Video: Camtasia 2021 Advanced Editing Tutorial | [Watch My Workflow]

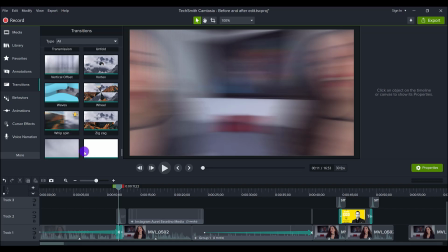738s
So the whip spin here, this is the one that I like to use paired up with an audio. So if you didn't have this audio, it would look cool, but both visual and audio together make it look even better.
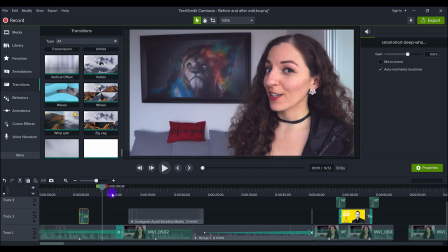754s
So let's remove this sound and then play it with the transition.
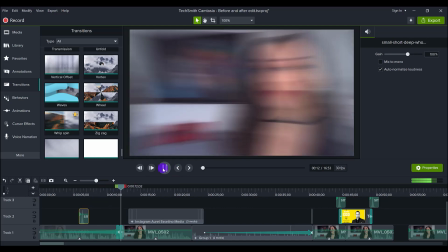759s Entrepreneur ever, then this video is for you. Hello, it's Arit. Right? It happened.
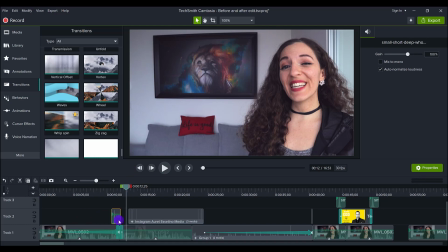765s
It was visually cool, but you didn't really feel it, right? The thing with these videos is you want to make people feel something.
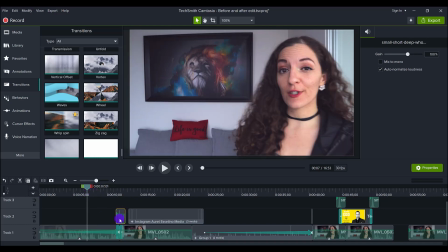774s
So I want them to get excited. Now I can't place this properly on here. I want people to get excited for what's about to happen. So I'm putting this transition with this sound.
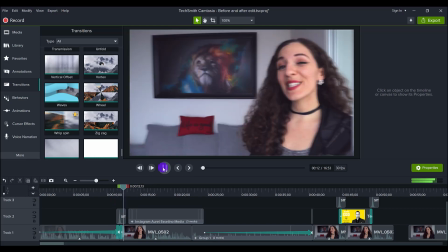787s
I'll play it again.
And this video is for you. Hello, it's Arit here.
So you like it feels and sound cool. In my opinion. Next, Arit is going to introduce herself, so I'll just play that part.
Arit here from essetinomedia, helping you create profitable content.
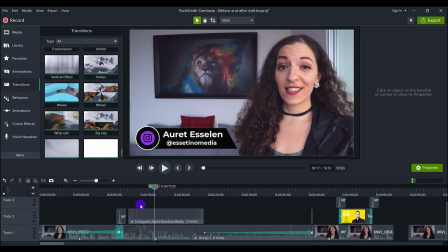805s
And in this, so we recently rebranded, and we are now called essetinomedia, and our tagline is, showing you how to create profitable content. We've gotten very clear on what we do and what we do best for our clients is that we make them look good.
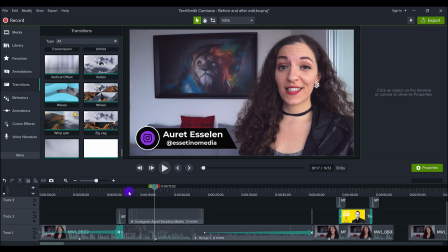823s
And we make them be profitable with their content that they put out. So I have this thing called, it's called a lower thirds, which it's basically your name that pops up on the screen. And I grabbed this from the Camtasia 2021 libraries.
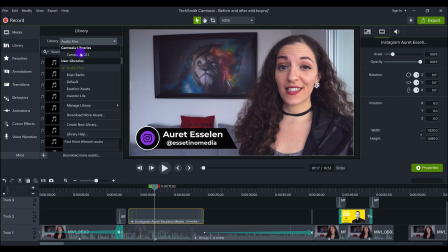840s
So if you go to library and you go to Camtasia 2021 and you go to lower thirds, they have all these things here. It's basically a place to put your name. A lower third is basically an animated name tag. And I chose one that looked cool.
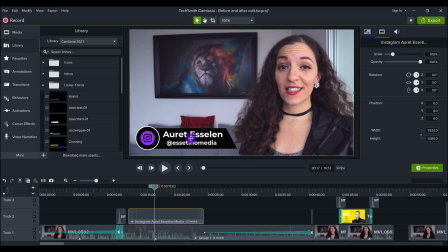860s
I liked this one because it has an angle, looked kind of modern, and I branded it to our colors.
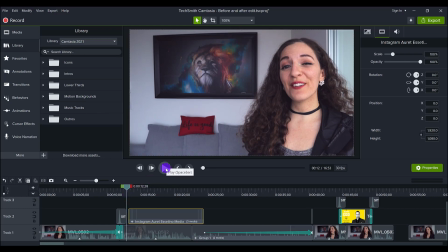867s
And I put sounds to it, again with the sound, so I'll play it again.
Here from essetinomedia, helping you create profit.
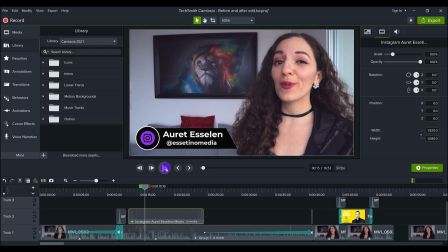875s
It's slight and subtle. See, sometimes you might not even notice it, but if you took it away, you would really notice it. And there's another one here. It swoops. It's a fast swoop, so I'll play it.
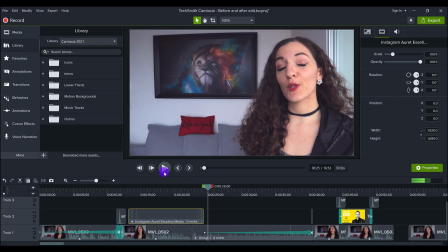887s I was going to share an activity with you that.
So there's another one there when it removes. I don't use the long swoosh because the long swoosh goes with this kind of a transition, whereas this is like a fast thing happening. So you do want to match your audio correctly.
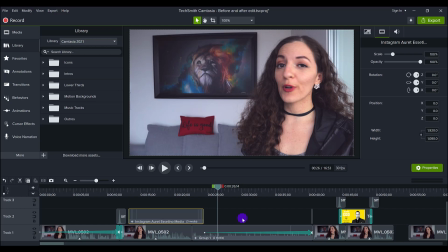905s
I do see people using audio incorrectly where they think that they've got a cool sound, but it doesn't actually go with whatever they're putting it on. So make sure that you are matching it. And you'll see here that I've got another long arrow going on, which is a zoom effect.
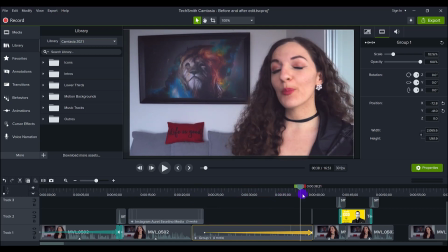922s
So I'm zooming in again because there is a
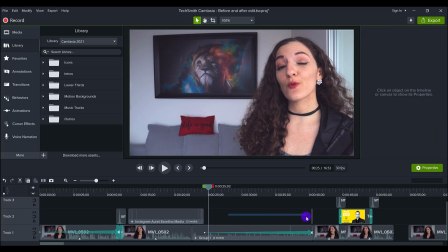928s
longer duration of her talking, but I don't have any images come up.
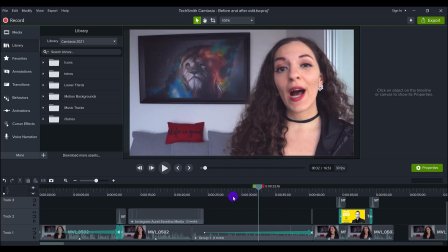934s
For this particular segment, there was no images to come up.
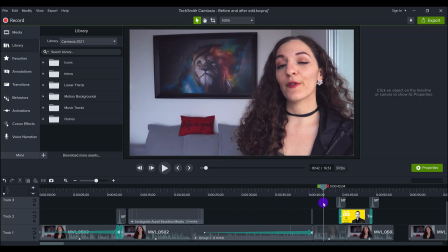938s
And then I do another sound, and then it goes into a talking thing again, and then an image. So we'll play this again.
That's really going to help you get more productive in your business.
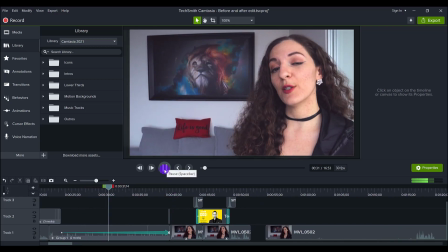949s And it's going to help you see what tasks you're working on that actually produce the income in your business,
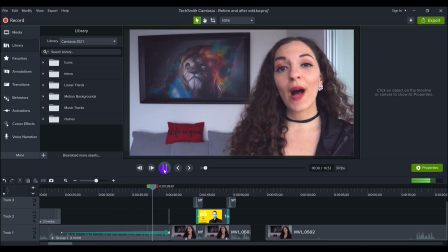957s actually produce real results, so that you know how to prioritize your tasks throughout the day.
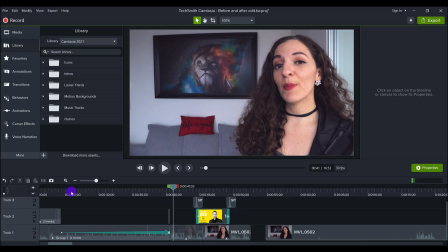962s
So I wanted people to pay attention and get interested in what she's saying.
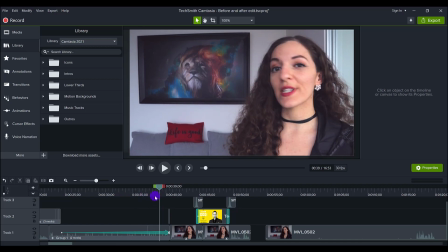968s
So I'm doing like a slow zoom in. If this arrow was shorter, it would be a very fast zoom in. But I really like the slow zoom in effect. Again, it's these small details that make the video. And at the end of the zoom, it goes back to the regular frame.
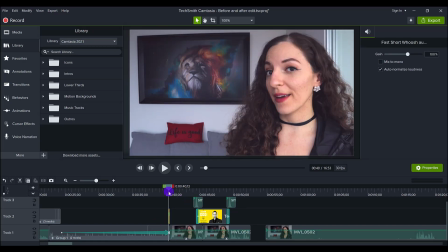987s
And so that's why I did this sound bite here to show that the transition
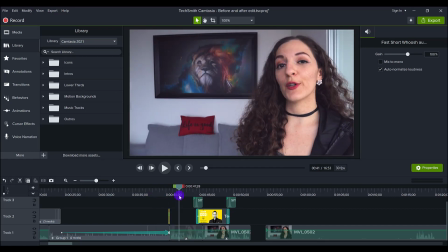992s
of changing from the zoom in back to the normal framing of the video.
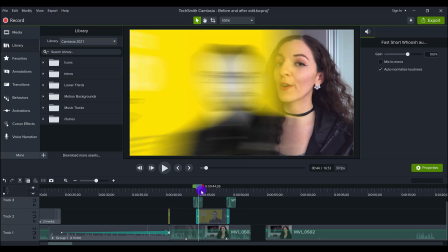997s
Next, she's going to mention this author here, Todd Herman.
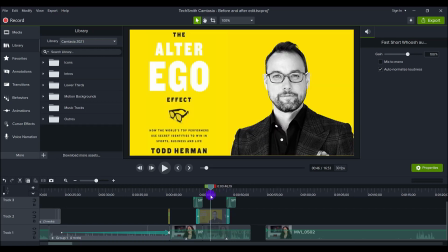1001s
And so I wanted an image of him and his latest book to pop up on the screen.
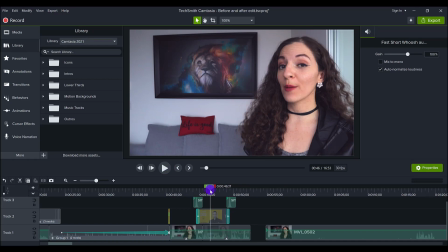1008s
I also know that his book cover was yellow, and I know that that would be very vibrant and very visually appealing for the people to see that on the screen. So I'll play this part here.
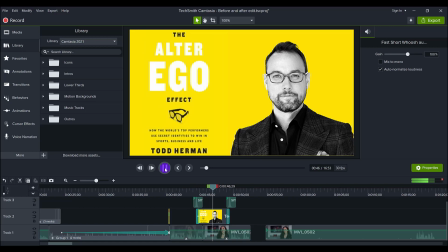1020s Coach and performance coach Todd Herman, who coaches Fortune 500 CEOs and Olympic athletes with these types of techniques.
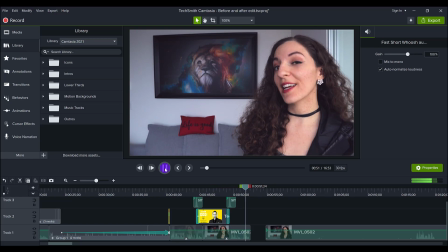1029s So let's get into it.
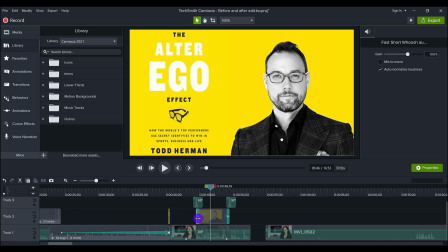1031s
Okay, so again, I added the whip transition because I thought with this color of his book, it would be cool to have it whip as a visual effect. And then I added the long swoosh because it's the whip transition.
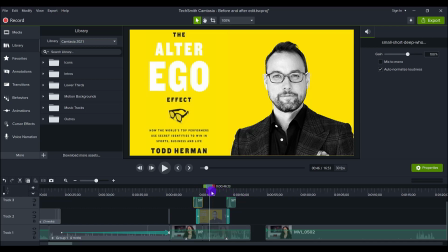1049s
I feel it goes best with that sound and that movement. And I have this come up on the screen of Todd Herman's book, The Alter Ego Effect. And then it's on there for, I think, 5 seconds.
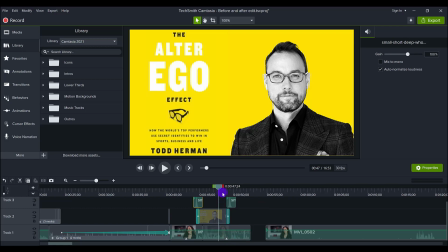1064s
And then you'll see I specifically stop it because Arit is going to be ending this segment. And so I specifically stopped it so that she could say this ending line on screen. So I'll play it.
And Olympic athletes with these types of techniques.
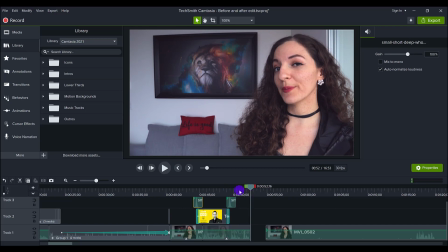1082s So let's get into it.
She's saying, let's get into it. So I want her to be on screen when she says that and not
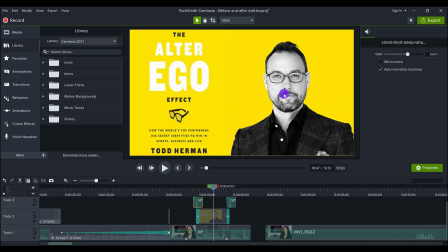1089s
have the alter ego Todd Herman on there while she says it. I think it's more powerful for the viewer to see her on the screen as she's saying those particular lines. This was an overview of that 2-minute clip.
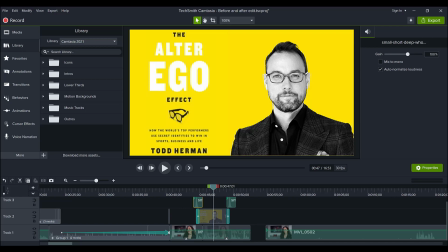1105s
Like I said, this video was originally almost 16 minutes, but I'm just showing you the first 2 minutes. And so as you can see, if I showed you the entire video, there would be like lots of stuff happening in here.
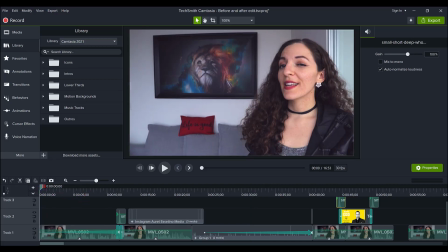1119s
So this is why this is the advanced video workflow. So that's my workflow for an advanced edit.
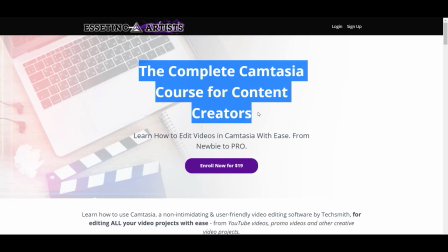1127s
If you guys liked this video, I have a
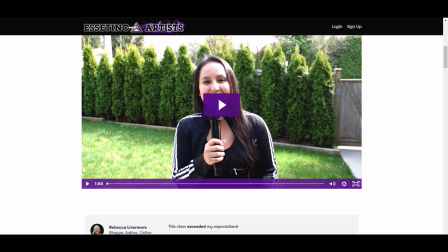1130s
9+ hour Camtasia course that will fast track your Camtasia learning.
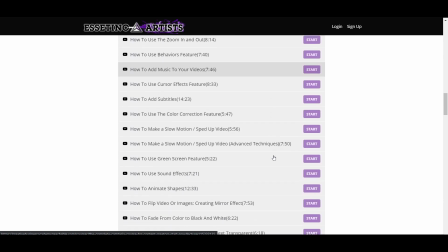1136s
You guys should take the course. It's full of value and you'll be able to edit videos like this.
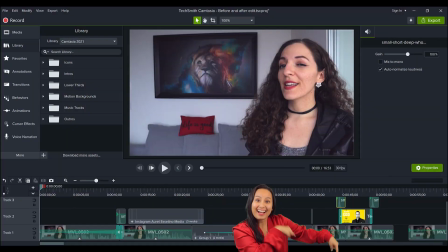1141s
Hit the thumbs up button if you found this entertaining, and I'll see you in the next video.